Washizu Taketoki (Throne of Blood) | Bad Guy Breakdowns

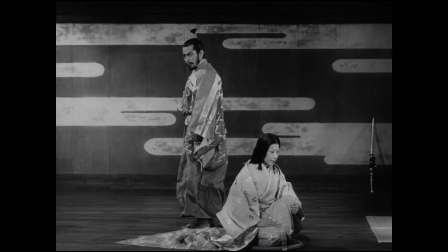[20:45]
Although, one area where Araji is actually given more time to develop than Lady Macbeth is in the realm of child-rearing.
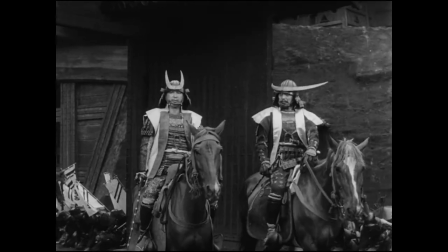[20:54]
She falls pregnant about halfway through Throne of Blood, spurring Woshizu to kill Miki,
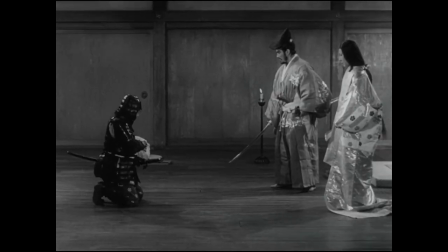[20:59]
whose children are prophesied to inherit his lordship, something Lady Macbeth never does.
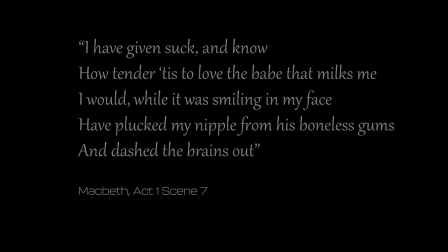[21:05]
In fact, she only mentions a child once in passing,
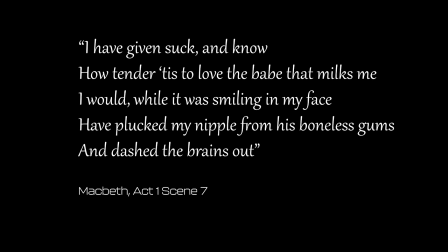[21:09]
saying that she has known the intimacy of breastfeeding a child and would happily have killed it to achieve her ambitions of becoming a ruler.
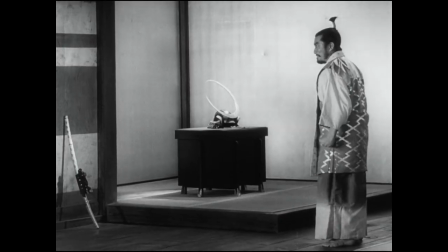[21:17]
It's pretty dark stuff, but the key thing to note here is that Kurosawa deliberately alters the stakes for
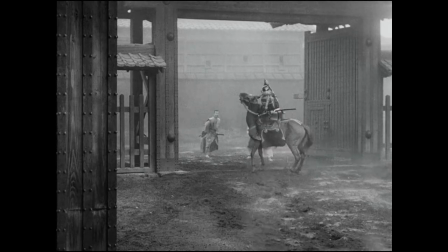[21:23]
Woshizu by including a potential heir so that his fall from grace feels even more pronounced.
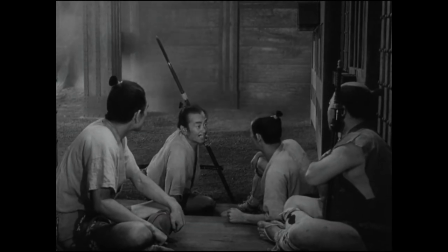[21:30]
At the onset of the third act, Kurosawa's own version of a Greek chorus explained that Washizu has alienated anyone loyal to him.
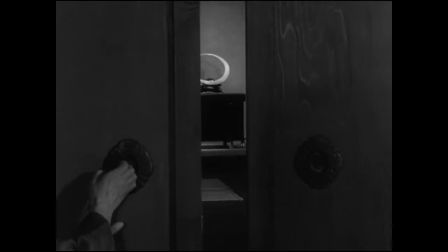[21:38]
We cut from an external shot of the castle to a wide shot of the lord sat in his chambers.
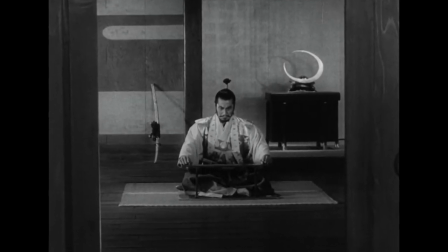[21:44]
And even before we know that bad news is on the way, the framing of the shot tells us a lot about what is going to happen.
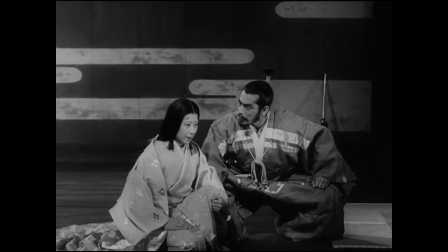[21:51]
Compare it to this scene where he learned that Araji was pregnant. Yeah, it's tense, but it's wide open.
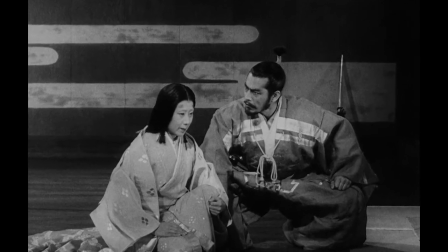[21:57]
The room is theirs to wander around in, there's no items splitting the frame or encroaching darkness to give a sense of claustrophobia.
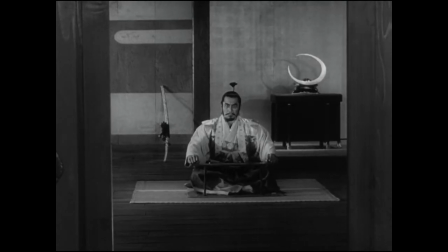[22:05]
Here, Woshizu is relegated to the background of the shot,
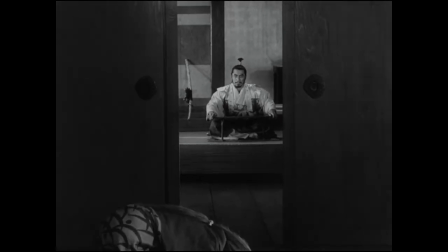[22:09]
and is framed so aggressively by the doors to his chambers that he barely makes up a third of it.
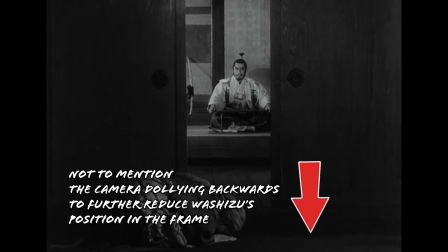[22:15]
It's oppressive, like the environment he has created for himself at Spider's Web Castle.
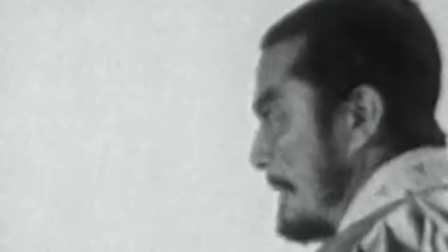[22:21]
The kind of visual language that screams, your wife has lost the baby and also everyone hates you.
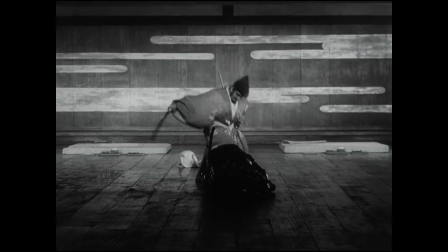[22:28]
There's no Shakespearean equivalent for this precise scene, but we can instead consider it in the context of its position in the movie,
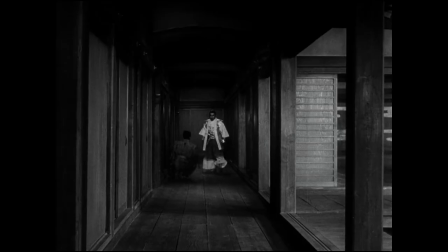[22:36]
acting as a sort of gatekeeper to the third act, which is essentially a non-stop cavalcade of desperately bad news.
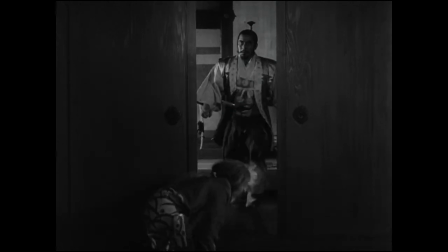[22:45]
Woshizu at this point in the movie, even when at rest, is absolutely surrounded by the encroaching disaster.
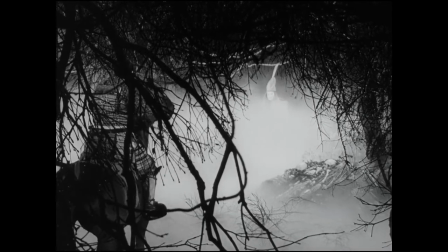[22:51]
The repercussions of his actions are well on their way to delivering retribution, and we know it from what Kurosawa shows us, even if Washizu doesn't.
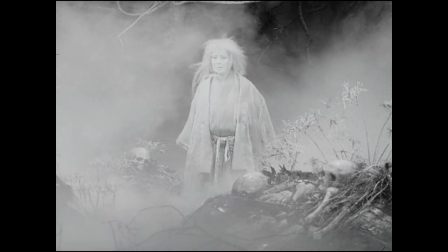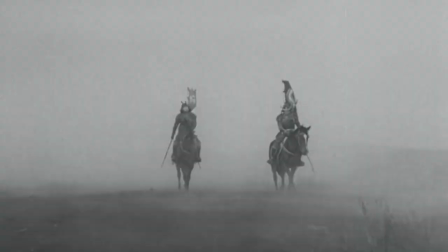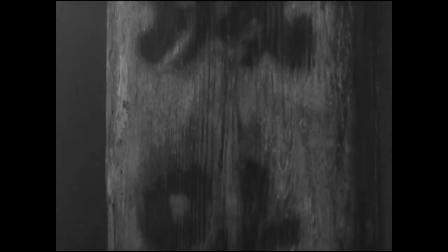[23:12]
There's one final point I want to make on the skill of Kurosawa to realise a setting through his visuals.
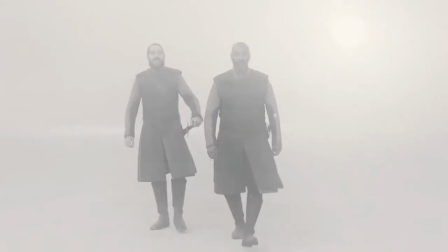[23:18]
Macbeth is a misty fucking play. Maybe the Misty of it.
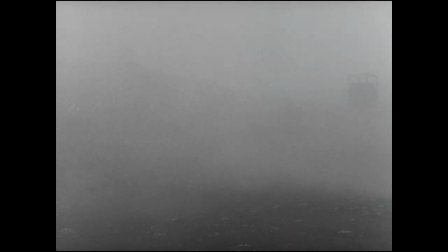[23:25]
And the director knew this when he made Throne of Blood,
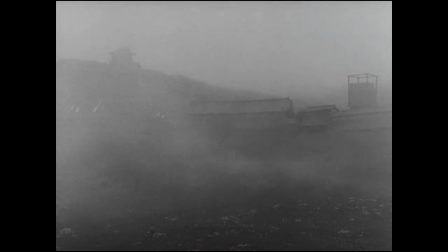[23:28]
choosing to build all of the external sets on the foggy slopes of Mount Fuji, and filling most of the stuff they shot in studios with,
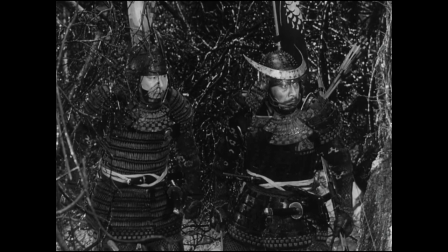[23:36]
frankly, outrageous amounts of fog. It achieves two things. First, it maintains the ethereal horror elements of the play.
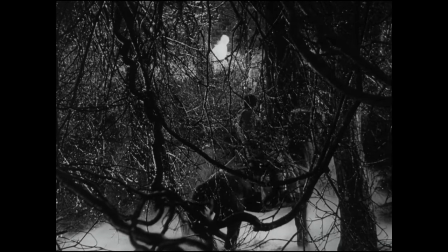[23:45]
There are ghosts and witches here, and the tone needs to allow for that in a way that doesn't make anything seem ridiculous.
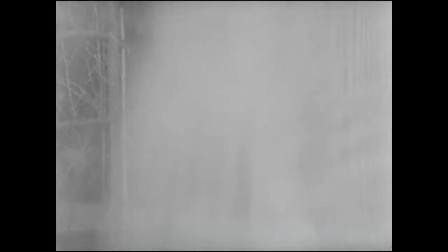[23:52]
One need only look at the scenes with the forest spirit standing in for the witches or Miki's ghost at
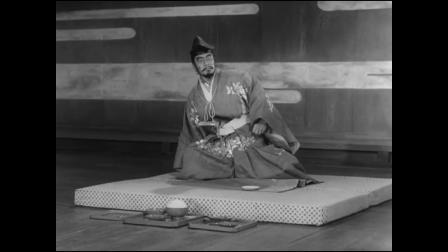[23:57]
the feast to see how committed Kurosawa was to realising the more grim elements of this story.
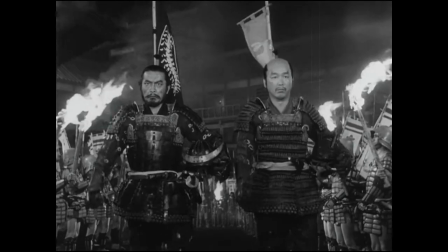[24:04]
And second, it fills the screen with something he was a fan of in many of his movies, natural motion.
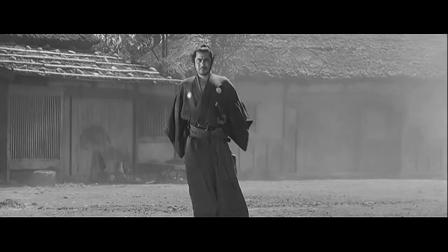[24:11]
Whether it be wind, fire, dust,
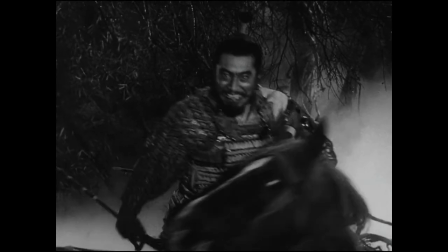[24:14]
rain or in this case fog, Kurosawa loved to utilise weather to make his images feel rich,
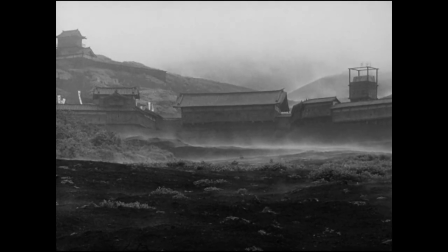[24:21]
and each mistrouded scene in Throne of Blood is a stunning example of it.
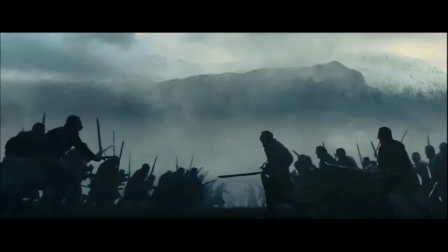[24:30]
I think one of the biggest reasons that Macbeth has endured in a way that many
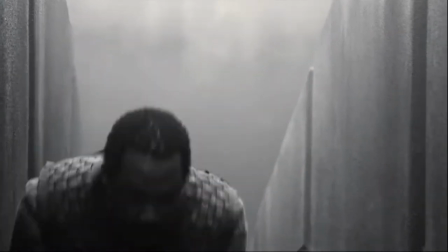[24:35]
other Shakespeare plays have not is because it is fundamentally a very exciting play.
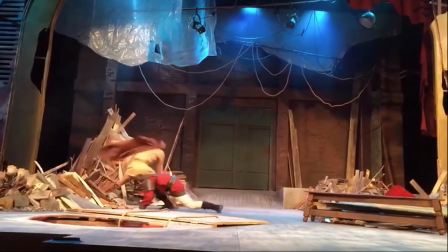[24:41]
There are two battle scenes in it whose depiction varies depending on who is telling the story,
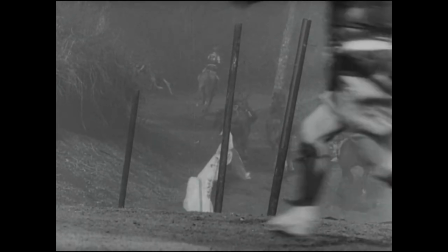[24:46]
but generally speaking most adaptations seem to take the opportunity to have some good old-fashioned sword fights.
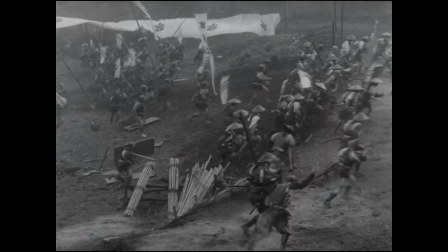[24:52]
In short, it's a play with plenty of action, and in Akira Kurosawa,
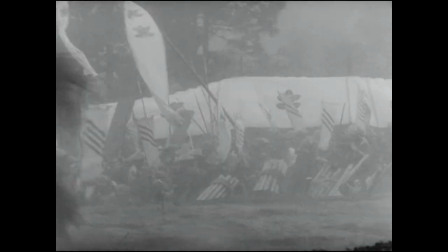[24:57]
Macbeth found itself being adapted by the godfather of action cinema.
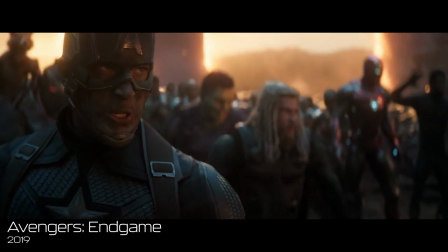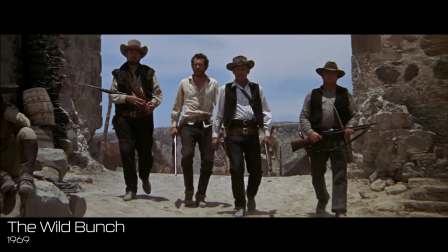[25:20]
When you think of great action scenes of the last 60 years,
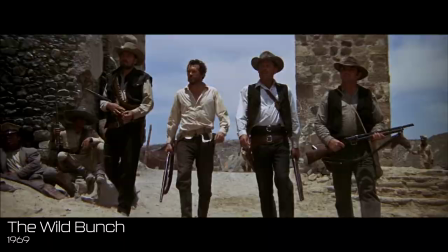[25:23]
there's at least two things they normally have in common, and you might not even notice them until they're done badly.
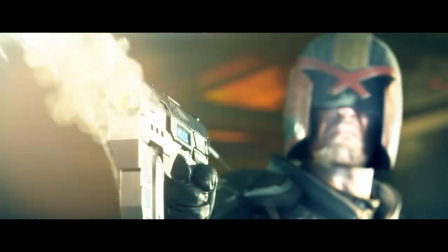[25:30]
Editing and sound design. The idea of cutting on action, showing cause and effect of, say,
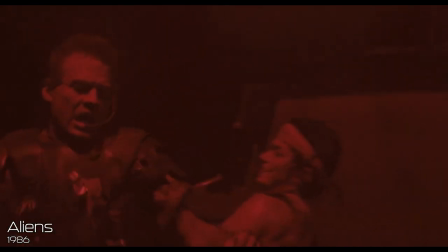[25:38]
a gun firing, isn't something Akira Kurosawa invented. Directors were doing that as far back as early Westerns.
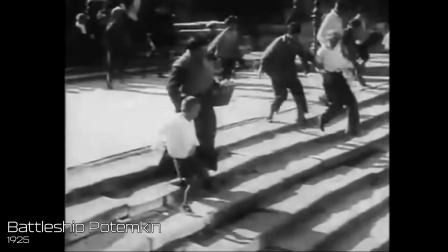[25:45]
He didn't even invent the idea of shortening your shots to increase pacing.
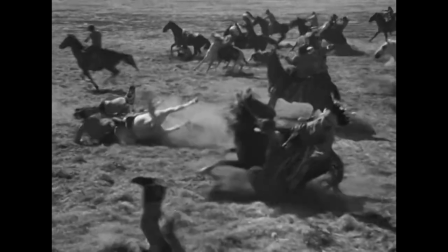[25:50]
But you need only watch one of those old Westerns to feel the difference between what a director like
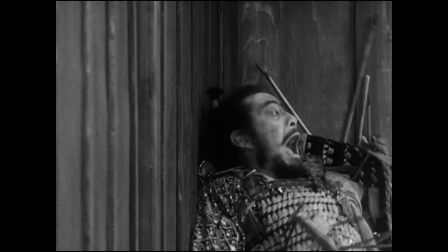[25:55]
Raoul Walsh was doing in the 40s and what Kurosawa was doing only a decade later.
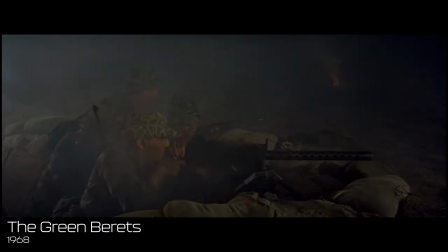[26:01]
Many of the climactic battle sequences of these movies feel quite repetitive and stagey.
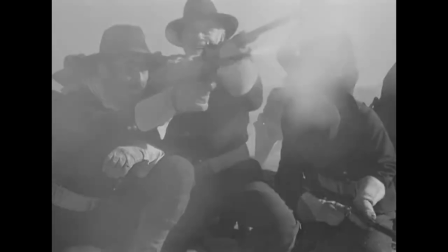[26:07]
Wide shot of cowboys firing guns, wide shot of Native Americans falling off of horses,
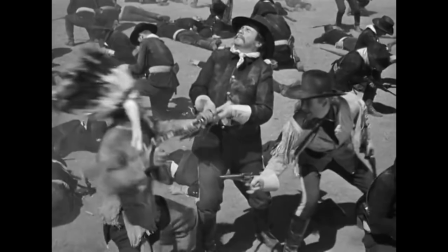[26:12]
repeat several times then interject some close-ups of a fist or sword fight, fill the score with dramatic strings and call it a day.
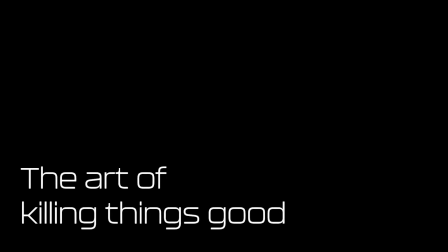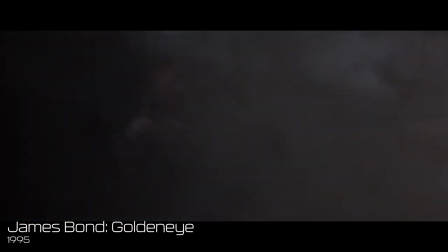[26:26]
The directors and editors of these movies understood that cutting between someone shooting and someone being shot maintained
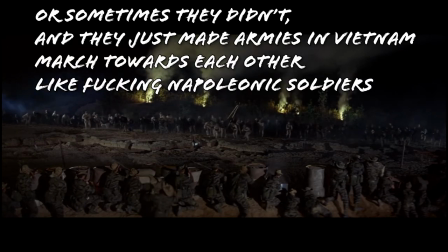[26:32]
visual continuity and shortening the length of time between these cuts gave the scene a faster,
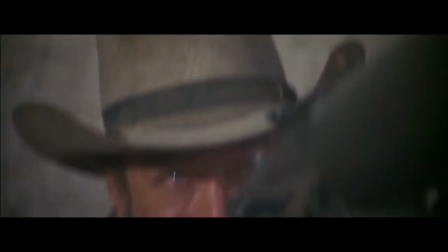[26:38]
more exciting pace.
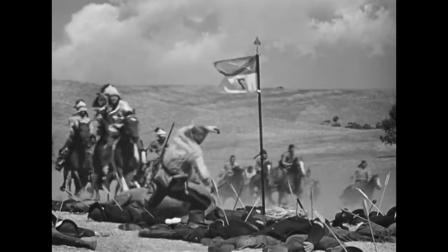[26:40]
But action and reaction often feel like they're happening independent of each other in movies like this and it makes the scene feel disorienting.
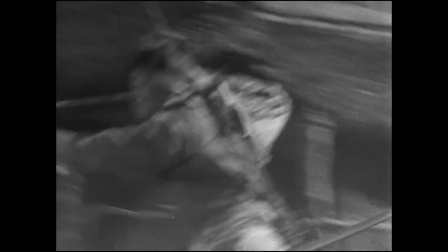[26:49]
There's no thought for showing action and reaction in the same shot or carrying visual elements of one shot to another to help establish a sense of space.
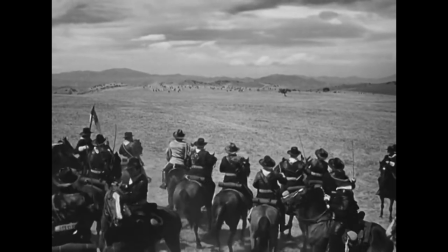[26:58]
In this scene from the final battle sequence of Walsh's they died with their boots on, look at the movement of the natives on horseback.
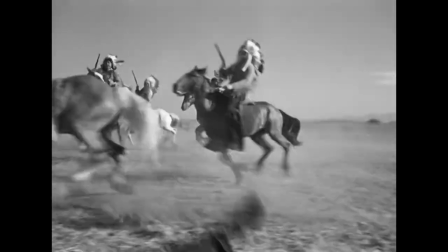[27:06]
Sometimes they're moving sideways, sometimes they're at an angle, and sometimes they're charging straight towards the camera as they die.
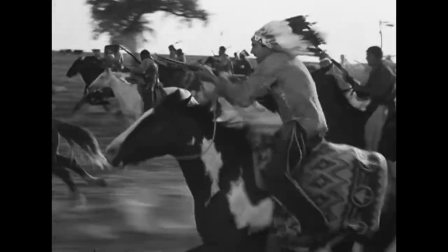[27:13]
It doesn't feel like there's much thought to how they're moving relative to the people shooting at them.
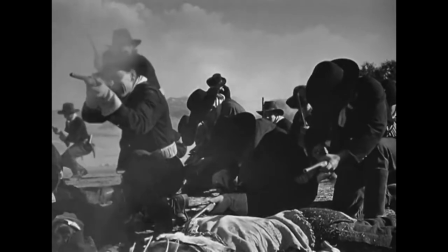[27:17]
And then when we cut back to a wide shot of the US cavalry holding position against the charge,
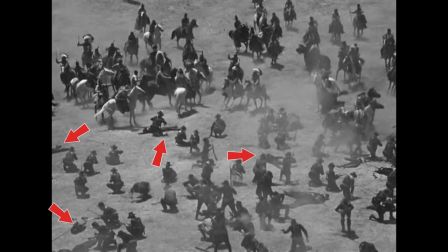[27:23]
we see that the ground is littered with their own dead, but we're yet to see a single American soldier die.
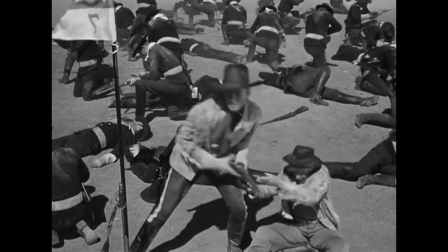[27:28]
There's very little thought for visual consistency in these cuts, never mind space or setting, and so the violence lacks weight.
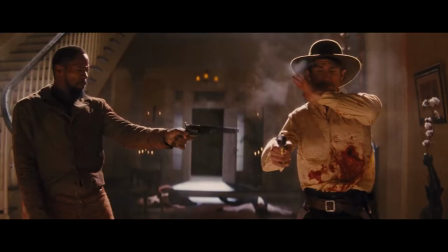[27:35]
A gun fires, some guy falls off a horse. There's no sign of a bullet impact, this being well before the days of Squibs,
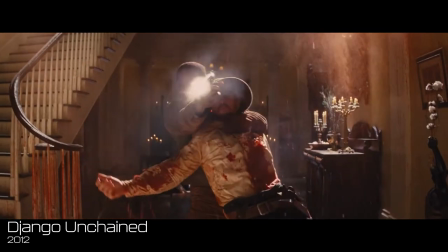[27:41]
so the only way to get consistency between action and reaction would be to establish a sense of space.
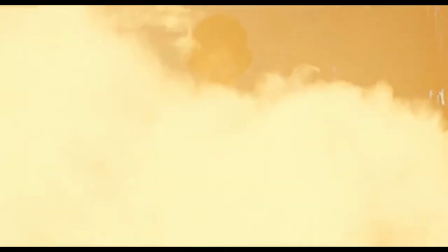[27:48]
Show the person being shot in relation to the person shooting. But movies didn't really do this before Kurosawa.
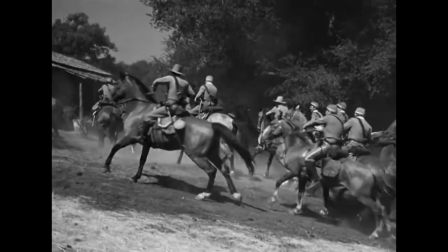[27:56]
They were happy enough to show the hero doing something heroic, like shooting someone.
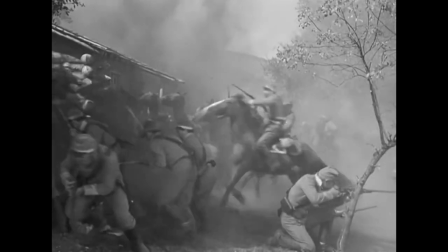[28:01]
The reaction to that was deemed unimportant, something you had to do to give your action sequence visual continuity,
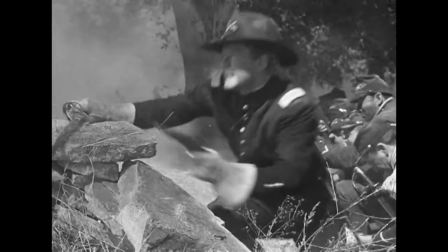[28:07]
but not something that could improve the sequence by itself.
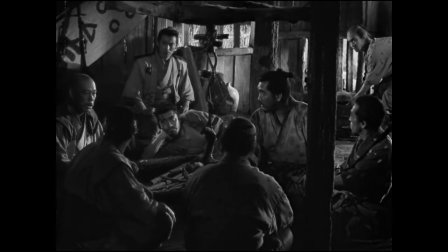[28:13]
In Seven Samurai, Kurosawa said, hey fuck that, actually,
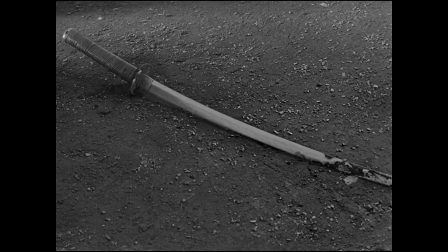[28:16]
and revolutionised action cinema by showing action and reaction relative to each other.
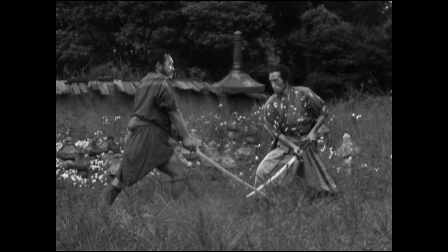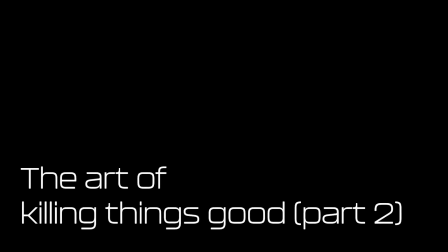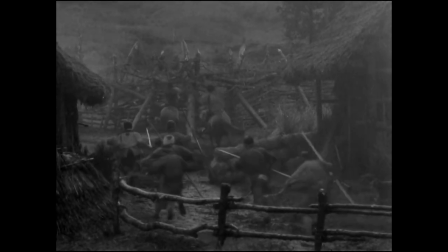[28:35]
For example, here we set the scene with a wide shot showing the bandits and villagers together with their surroundings clearly visible,
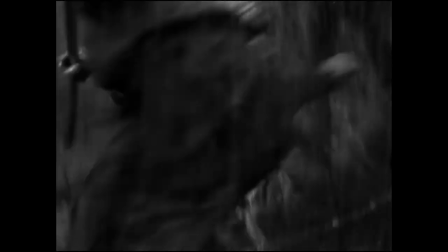[28:42]
then cut to a sequence of close-ups as they are pulled from their horses, then show both of their deaths.
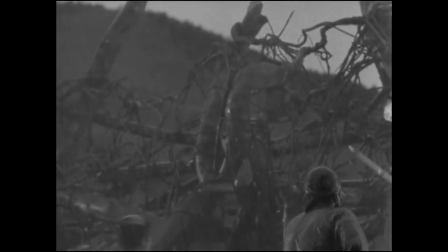[28:48]
One as they climb a barricade we saw in the background of the first shot, another stumbling through the walls of a house we also saw several times prior to their death.